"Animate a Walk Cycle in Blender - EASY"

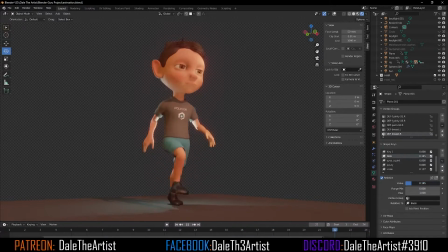0s
What's good on, guys? Dale the Artist here. In today's video, we're going to be going over how to create a walk cycle inside of Blender for your characters.
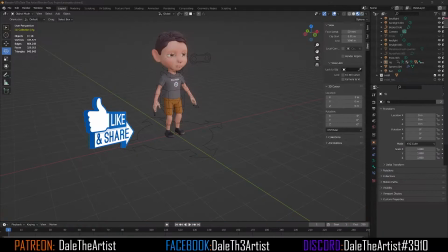6s
Now, there's a couple things that I want to mention before we get started. One, hopefully everyone has their character ready. He's rigged and he's ready to start walking. And if you don't have a character, in the link below will be a link to my YouTube membership or my Patreon,
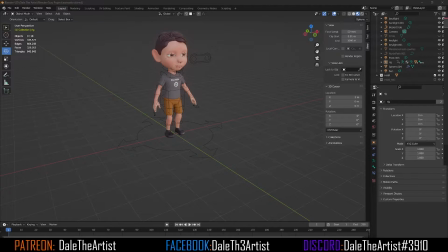22s
where you guys can access this rig and you guys can follow along. And also, before we get started, let's also ensure we have auto keying turned on here on the bottom, as well as let's change the timeline from 250 frames to 24. We're going to drag this to the left so we can see our 24 frames.
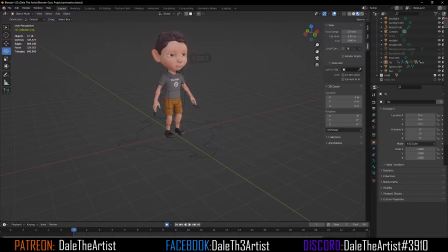43s
And go to the left and drag to the right so we can see from frame one. And with that being done, we can technically start now, but to make this easier for newer animators, we want to create a plane for the floor. So let's press Shift A,
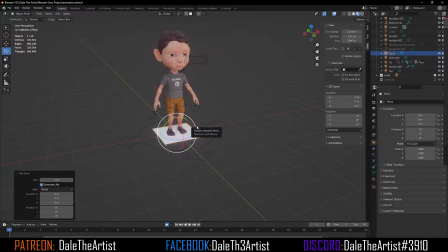57s
go to Mesh, go to Plane, and we can just press S to upscale this so we can see this a lot easier.
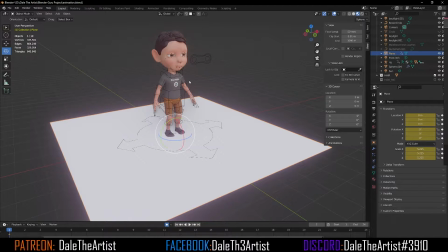65s
Now, what I want to do is select our rig and change the mode from Object to pose mode.
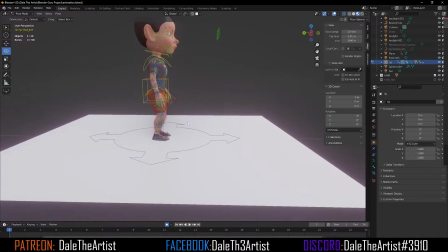77s
Now what I want to do is start from frame one, which is going to be our contact pose. So we're going to start with either of our foot, left or right, doesn't really matter.
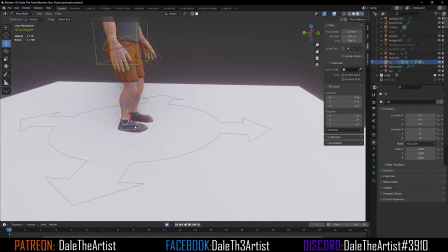86s
We're going to grab that foot control and we're going to just move it forward so it's extended.
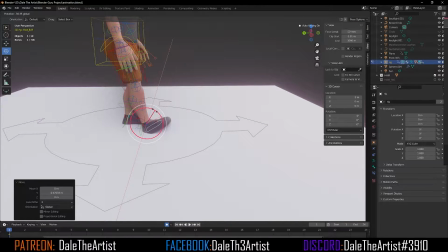96s
We're going to rotate it so our foot points towards the sky and the heel makes contact with the ground.
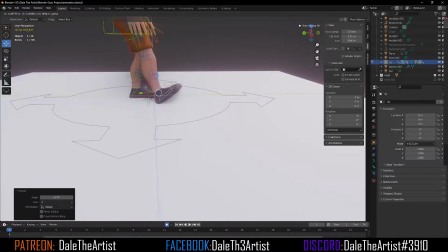107s
So if need be, we can just, you know, move it a little bit more.
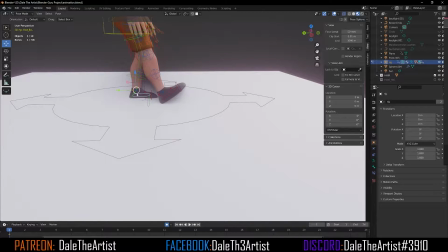115s
Grab that left foot, and we're gonna bring that back.
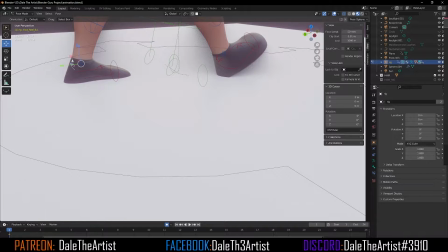123s
We'll grab that foot roll control, or ankle.
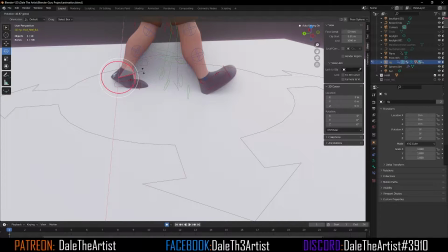132s
And we want to bend it so we get that nice heel off the ground.
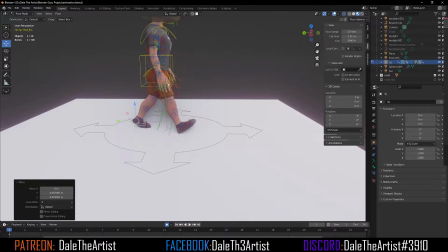144s
But it's still making contact. And you want to make this look as natural as possible for your characters.
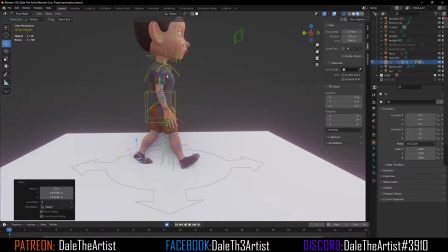150s
So we want to have this right arm here going back.
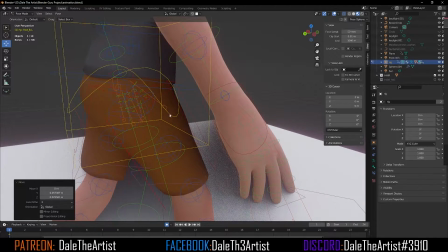157s
Let's grab this hand control here.
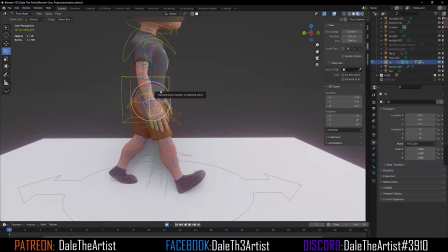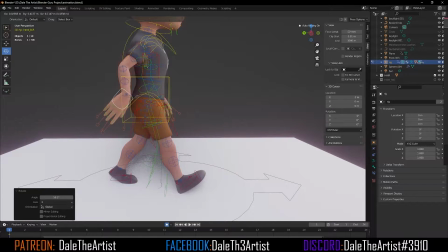167s
Bring this back here.
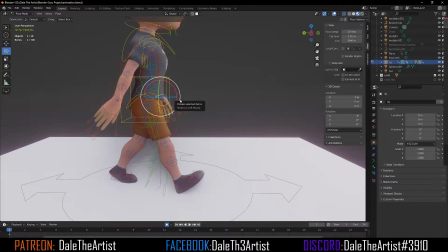172s
Grab this hand control. I'm just gonna move this to the front.
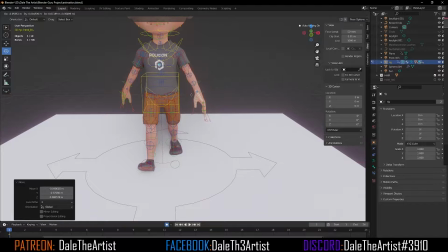181s
We can bring it closer to the body.
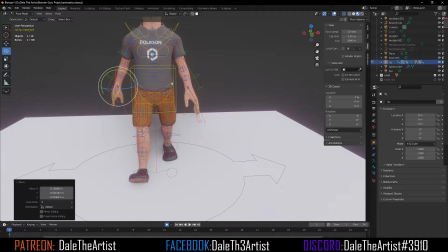188s
And if we want, we can rotate the hips to get a little bit more realism to this.
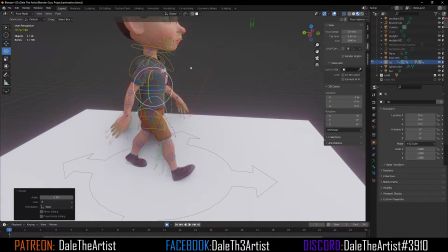196s
Not too much, so it doesn't look too feminine. And what I want to do is lean this body forward a little bit.
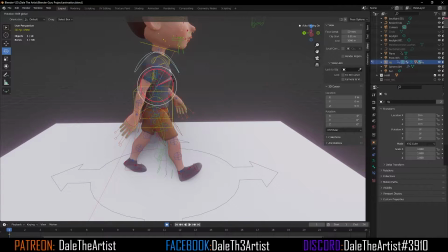207s
We have something like this.
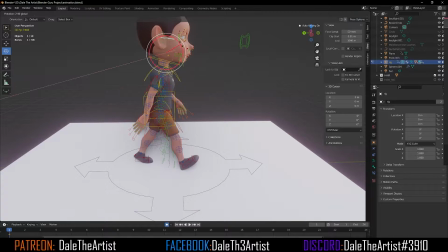210s
The head, we can rotate, lean forward a little bit, as well as bring the body.
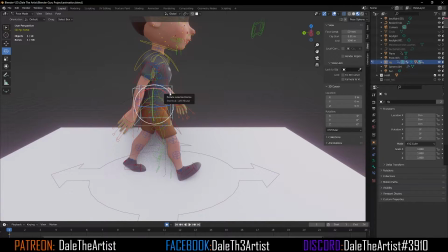218s
So grab that global control for the hips and just bring it down slightly.
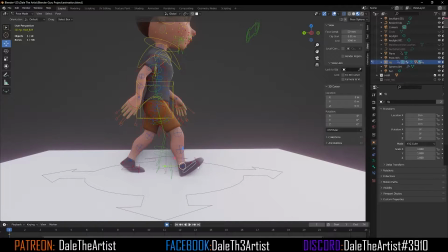232s
Nice bend. So with that being pushed down, we may have to move the leg a little bit more here. And I'm gonna leave the foot here. I don't want it to go too far back so it looks unnatural.